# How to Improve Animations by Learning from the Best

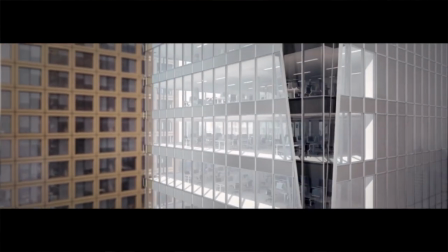505s
It was tying the interior space to the exterior in a way that, you know, it's kind of cool to do cinematically.
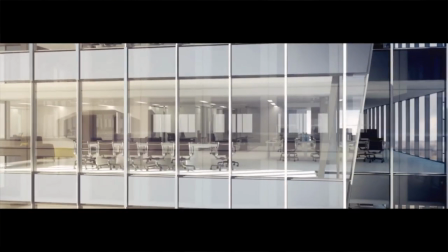513s
I did that here. Here's our subject looking outside in our view, which was an important aspect of this. And then we pull from the outside, seeing her looking out while we're kind of looking at the exterior elements, how they relate.
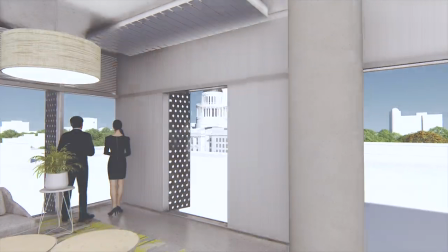525s
And then bam, somehow she somehow she just hustles back over here and we're following her again.
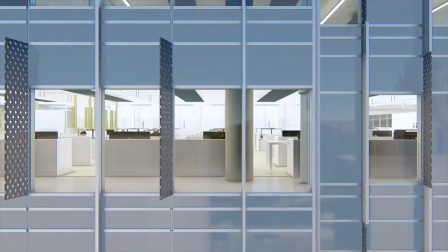532s
So these were cool little spark moments that added in there. And another thing that I was noticing that I'll keep in this category too was a time lapse.
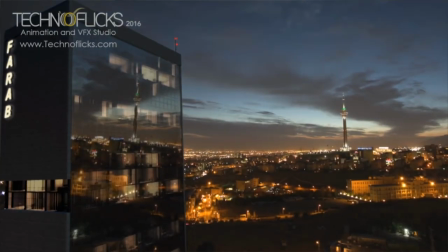541s
I love the look at time lapses. And at that moment in time, I remember seeing a couple cool time lapse examples and thinking, how can I do that with my software I was using Lumion? It sat in the back of my mind throughout the entire process.
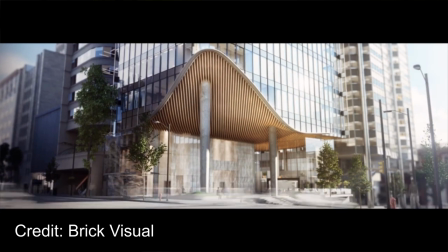559s
I really wanted it because, again, the theme was a day in the life.
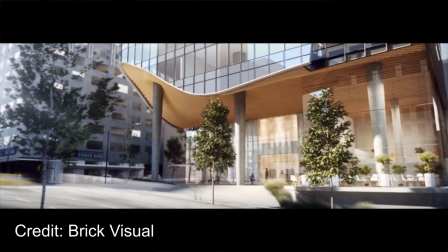563s
I thought it would be an awesome shot to show this building alive with the blurred people walking back and
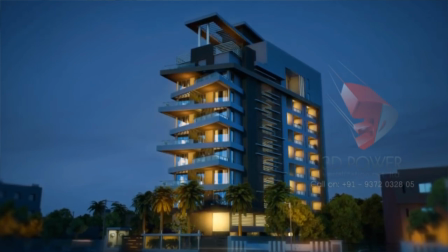570s
forth in a time-lapse look as the sun goes throughout an entire day study and lights up at night. I love that shot too. And ironically, funny story, this came to me midnight before everything was due.
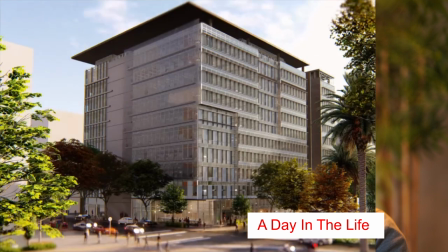585s
Somehow I was thinking about it in the back of my mind and I realized how I can achieve it in my software,
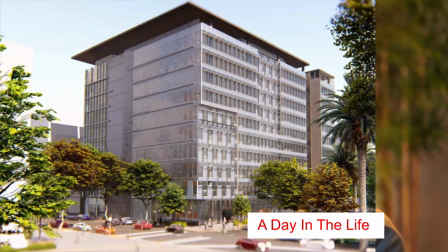591s
Lumion at the time. it was it was kind of a tricky hack that just worked out perfectly i was able
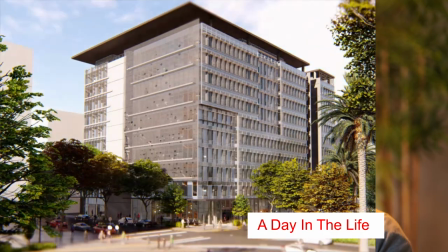596s
to render it quickly and get the look and we'd slapped
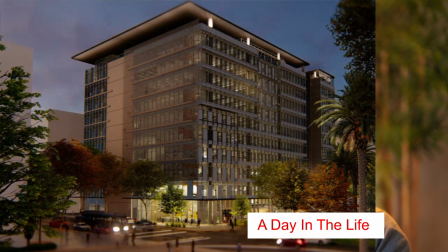601s
at the end it was it was awesome it worked great for what we needed that little bit of pop
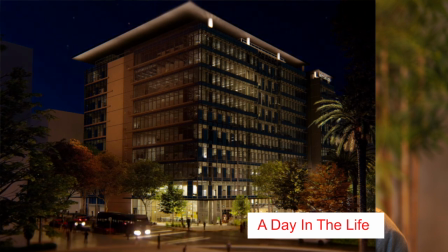606s
that it ended on that and that's those little things made a difference number five music music is huge just
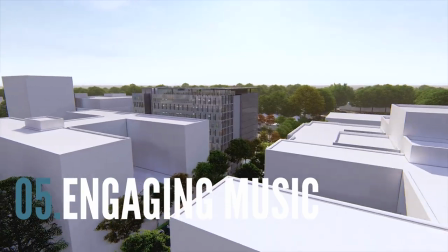617s
think think about a movie think of some of favorite movies and the soundtracks and
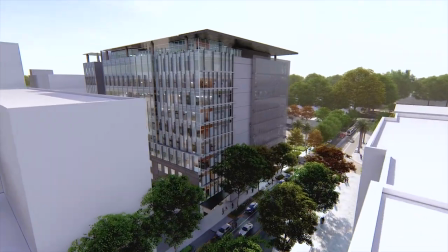622s
what they what they add to it.
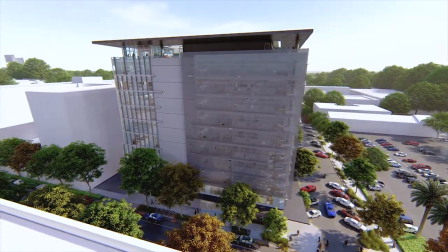624s
Everyone talks about this pretty often and it works just as well when we focus on it so much in architectural animation and storytelling.
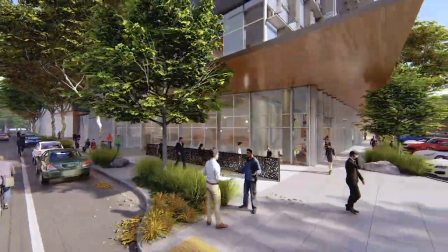634s
Going back to the story in the framework we needed to emphasize the roof that was the climax and we needed to go through a couple different
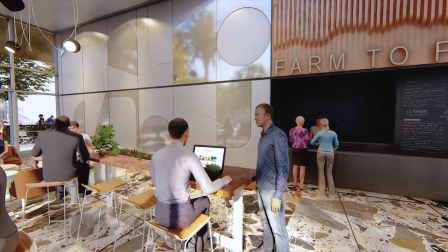642s
sections and so we have we actually happened to hire a composer who was a friend of mine who put the music together for this and we separated
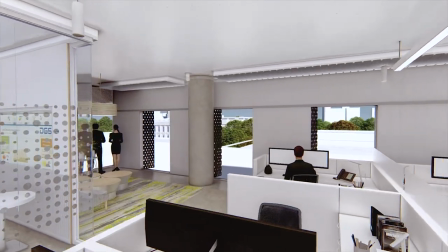651s
the main sections or chapters from the ground floor to
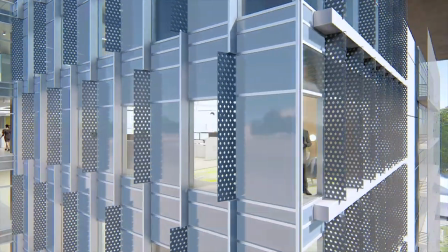656s
the office space to building up to the rooftop in different tracks.
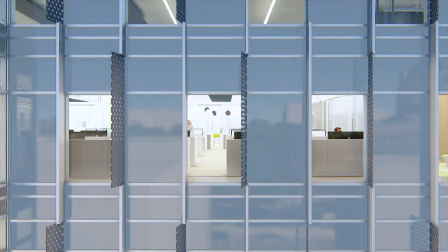663s
And it really helped move things along, give a different emotion and texture to things.
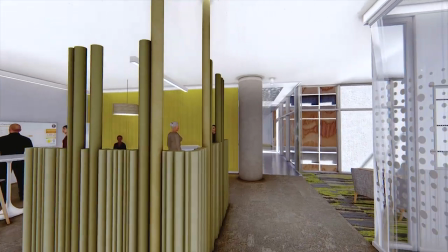670s
And the best part of this whole thing was the buildup going to the roof the
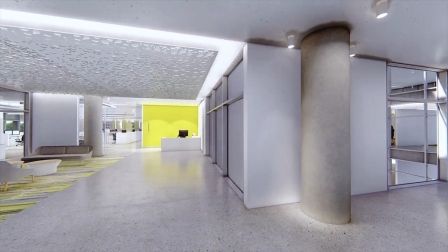676s
sun had set and this moment where the music just hit right as
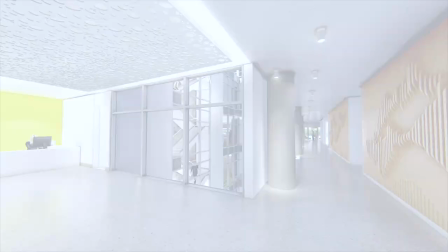681s
we're doing this beautiful shot showcasing downtown sacramento in the capitol building
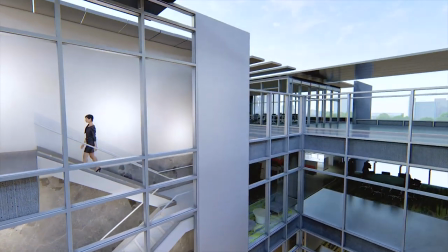687s
as it's about to be lined up at night and our actress is walking
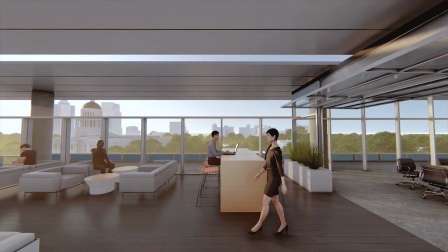693s
our subject's walking just whatever reason just happens to look right at
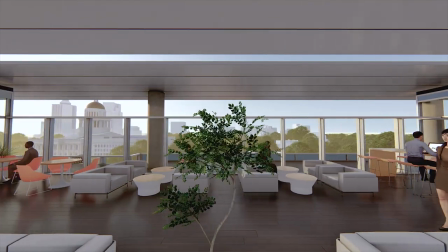698s
the building yeah the focal point super cool music hit right then.
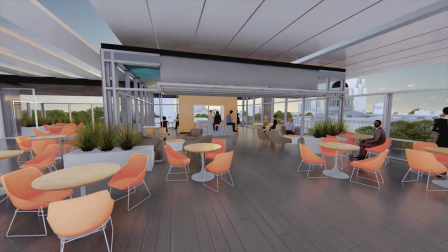703s
When this was all said and done and we showcased this to the design team, there were tears shed. It was it really made an impact. It sounds corny just talking about it that way but it really it really hit.
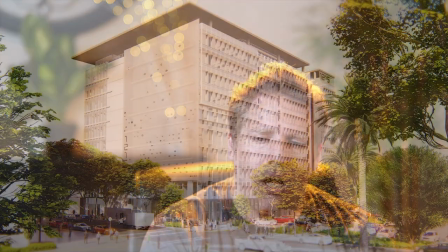720s
When we presented it to the actual client I heard it was silent.